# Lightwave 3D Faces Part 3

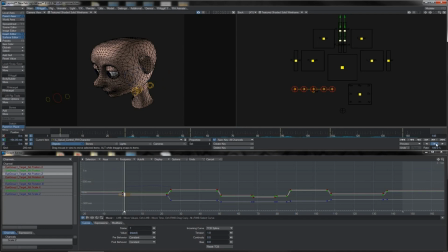49:41 We're going to put blinks on the eye movements. Now, timing a blink is a funny little thing. There's just sort of a couple of formulas that we can use for blinks. So we'll look at actually having a couple of them here. So here's what I'm going to do with the first one, right? Here we've got the eyelids open.
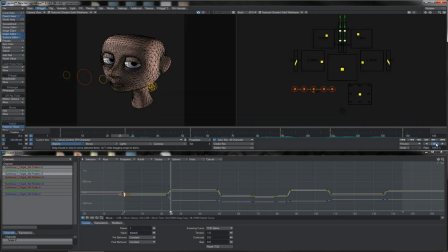49:59 I'm going to come 2 frames beforehand, 3 frames for 5. Okay, at this point I'm going to key the eyelids there in that position.
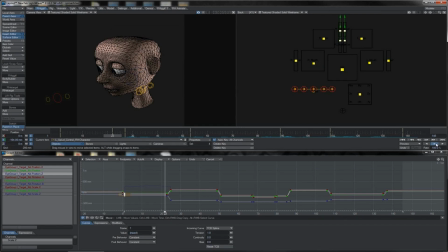50:13 Why 5? Here's why. I'm going to go 1, 2. At this point I'll close the eyes. 1 later I'm going to hold them closed, and then 1, 2 they will open again. Come to the next one. That's when he looks down for the little shameful spinach look.
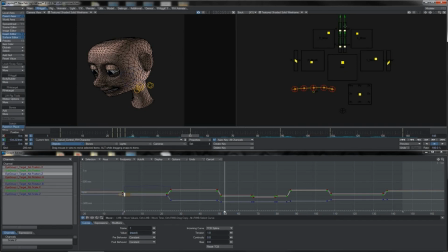50:31 Here I'm going to do a 1, 2, 3, 4, key them there, and then at the 2 frame here I'm going to have them fully closed. So 2 frames, 2 frames. Now over here at the little, shameful spinach bit, I'm going to do something a little different.
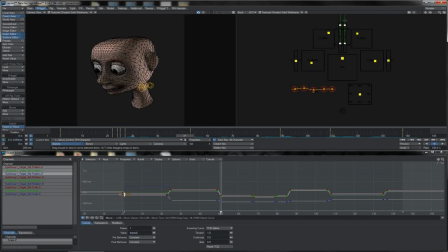50:47 I'm going to go 1, 2, 3, 4 and key them there. And at the 1, 2, so the halfway mark there, I'll have them closed. Over here, when we're coming back up, I'm going to do 1, 2, 3, 4, 5 again.
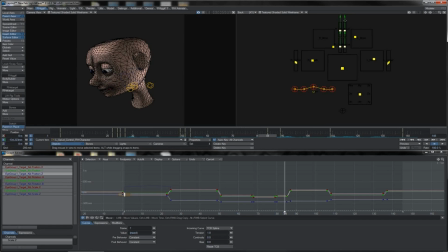51:02 This time key them there, but go 1, 2, key them closed, but have no hold. Here, we'll do 4 again. So 5, 1, 2, or 105, sorry, 2 forwards, close them, 1, 2, back to open.
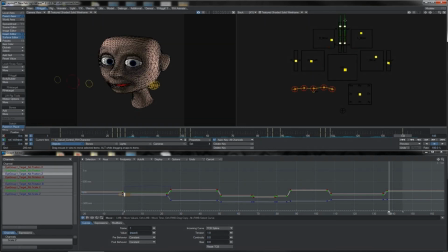51:20 And then finally here we'll do a 1, 2, 3 like that, put the hold there, 1 frame after we'll close them. Now let's take all of these eyelid keys, whatever we got here, let's just make them all TCB spline,
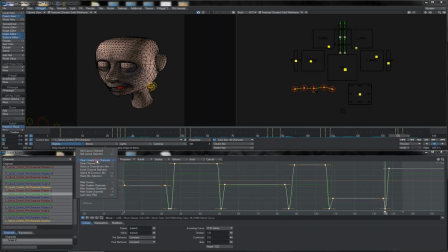51:38 flatten them all out completely, and we can really look at any one channel since they've all sort of keyed up together, and you see the different patterns that we've got. So we've got the close, hold closed and then open, close, bang straight to open, and that's pretty much what all the others do with slightly different timings.
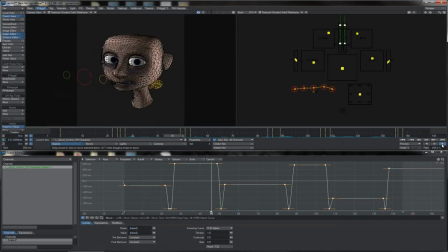51:57 And what you'll see when we play back, we will see spinach.
Just sometimes, not all the time.
Is that you get this different feeling on the different spinach. blinks.
Just sometimes, not all.
So this one here, this is a slow blink there.
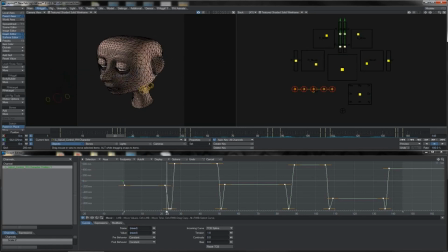52:14 Takes 2 frames to close, 2 frames to open, but you've got this hold of 1 frame where the eyes remain shut for a full, 1 frame spacing. This is good on head turns like this, slow easing head turns.
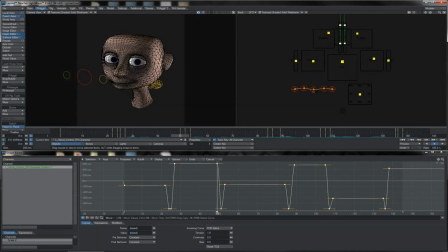52:29 It's a slow blink. Here we get the medium blink, 1, 2 to close, 1, 2 to open. Over here we've got a rear weighted medium blink, so it's 1, 2 to close, but then we have a slow 1, 2, 3 to open.
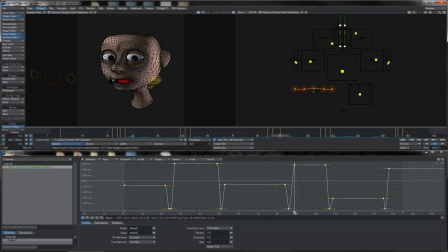52:47 This works well when you're coming into a wide-eyed pose. In this case the upper eyelids are opening wider, the brow is going up, and so on, so that works as a nice sort of slinky eye blink on there. Then we've just got the normal, 2 point, and then we've got a fast blink here.
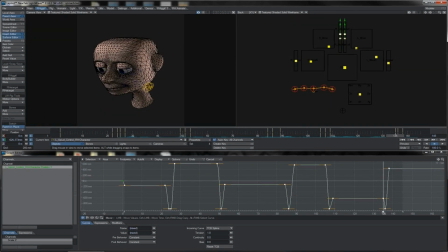53:06 A fast blink is just a single frame to close and then 1, 2 frames to open. This is normally the fastest blink you would do. You can do a 1 closed, 1 open, very fast.
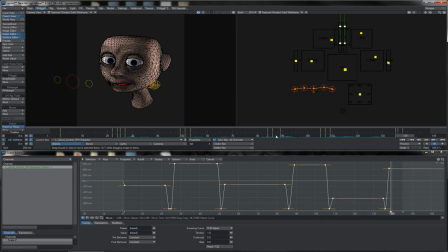53:19 But normally the majority of the time you'll find that when a person blinks, you sort of need to see it, shot in slow motion or something. But you'll find that the eye snaps shut quicker than it opens again.
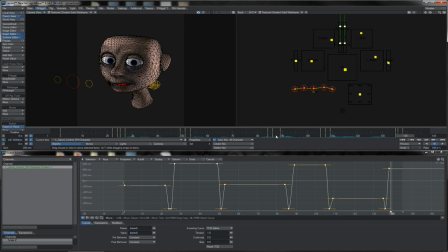53:32 So the majority of the time, and certainly when I'm just scattering odd blinks into facial animation, not necessarily when a character's moving their head or doing dialogue, but just to keep them alive, the one I use the most is this, the fast blink. 1 frame to close, 1, 2 to open.